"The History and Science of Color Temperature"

Welcome to FilmmakerIQ.com. Today we are going to be looking at the psychology and science behind color temperature. The way we perceive color is greatly influenced by our cultural understanding. We all grew up learning that fire is hot and ice is cold.
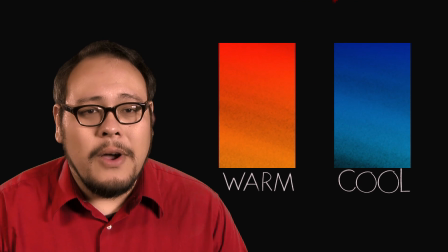36s
Therefore red and orange are warm colors while blue and cyan are cool colors. This association in our mind is so strong that filmmakers can actually invoke a sense of temperature just by the color palette they use in their films.
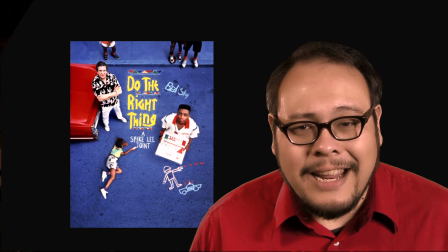51s
Take for example Spike Lee's 1989 film Do the Right Thing.
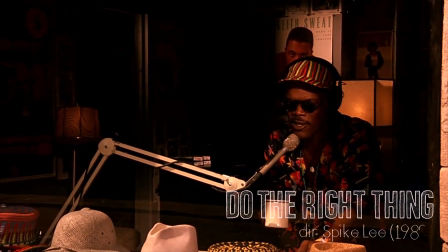56s Doing the ying and the yang, the hip and the hop, the stupid fresh thing, the flippity-flop.
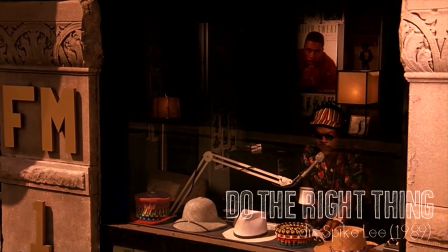65s I have today's forecast for you. Hot!
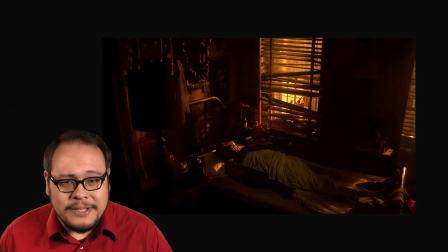70s
The film, beautifully photographed by Ernest Dickerson, is awash in yellows, oranges,
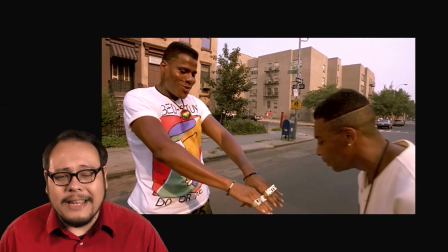76s
and reds invoking the heat of a long hot day in Bed-Stuy, a neighborhood of Brooklyn, NY.
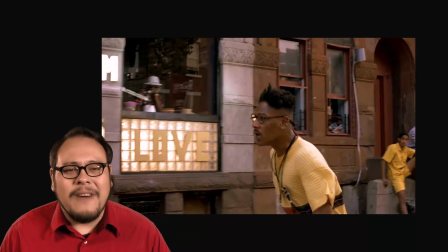82s
The urban cityscape is a vibrant community full of life,
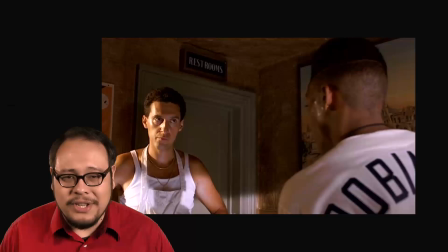86s
a diverse neighborhood where where everyone knows and accepts each other, but things are boiling under the surface.
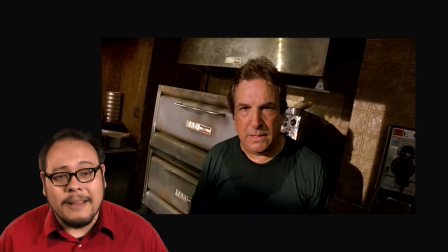93s
Old hurts are being remembered, tensions build like a pressure cooker, and things are about to explode.
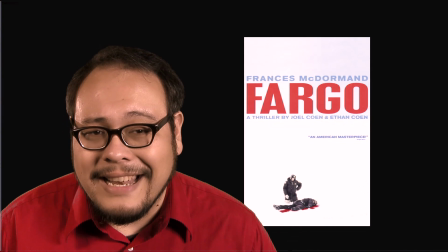100s
Contrast this with the Coen Brothers 1996 film Fargo.
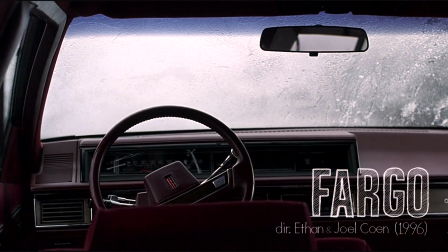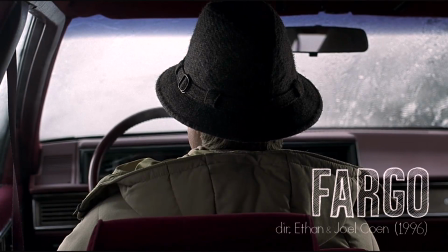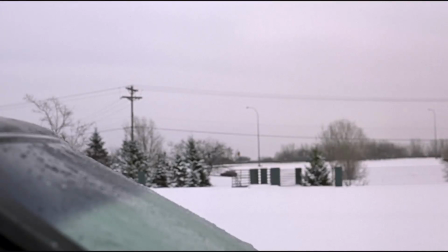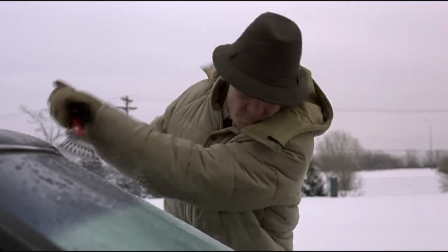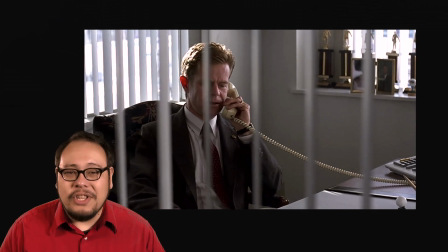148s
Photographed by Roger Deakins, Fargo was dominated by blue and gray. way.
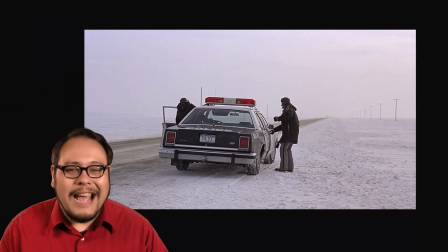152s
Even the snowy white exteriors cast a cold bluish light so
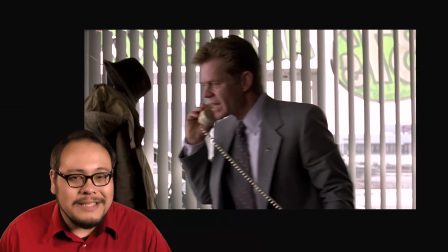157s
that the weather mirrors William H. Macy's character's icy soul.
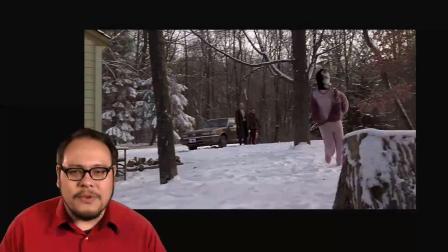162s
It's a constant reminder of the frozen landscape surrounding him and his inept henchmen. Both these films utilize production design to accentuate hot and cold, but they also push the feeling of temperature using creative applications of white balance and color temperature. temperature. When we talk about color temperature, we're talking about the property of white light. White light is really a creation of our own minds. There is no color white on the light spectrum.
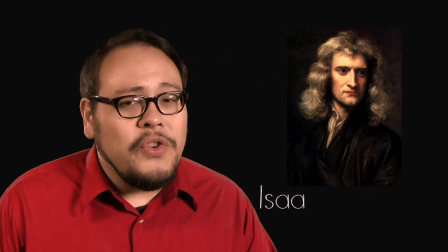192s
The color white confounded people for thousands of years. It took Isaac Newton in the late 17th century to finally demonstrate using a
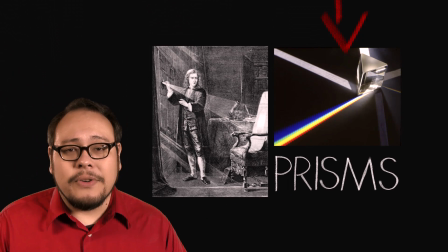201s
prism that white light was really a mixture of all the colors of light. Precisely defining the proportions of different colors and then tying that to temperature would have to wait till 1900 and Planck's Law.
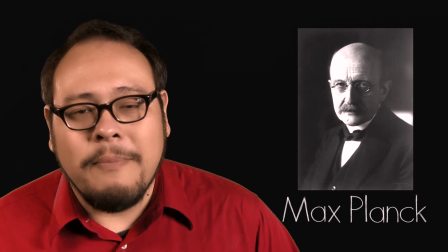215s
Max Planck was a German physicist commissioned by German manufacturers to figure out the best
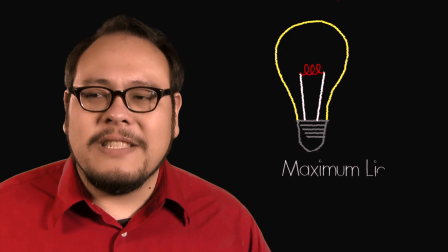222s
temperature to heat the filament of a light bulb for maximum visible light output for the least amount of electricity. He tried to tackle the problem using contemporary theories of the time, but the equations just weren't matching up with his experimental data.
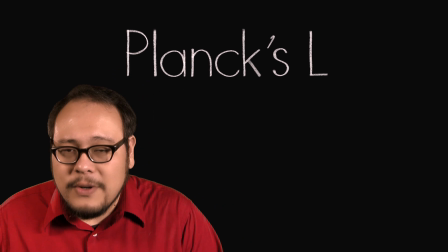238s
So he devised his own theory, which would later become Planck's Law,
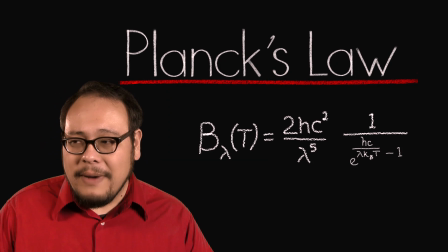243s
which describes the type of electromagnetic radiation generated by a theoretical black body at a given temperature. Ok, let's back up and explain that. You see, everything in the universe that has a temperature above absolute zero gives off some sort of electromagnetic radiation,
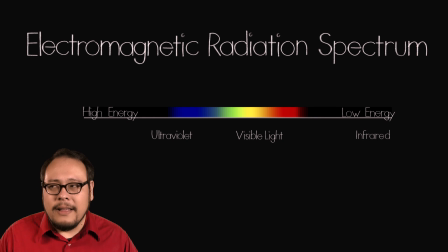258s
whether that's infrared, visible light, ultraviolet, x-ray, and everything in between.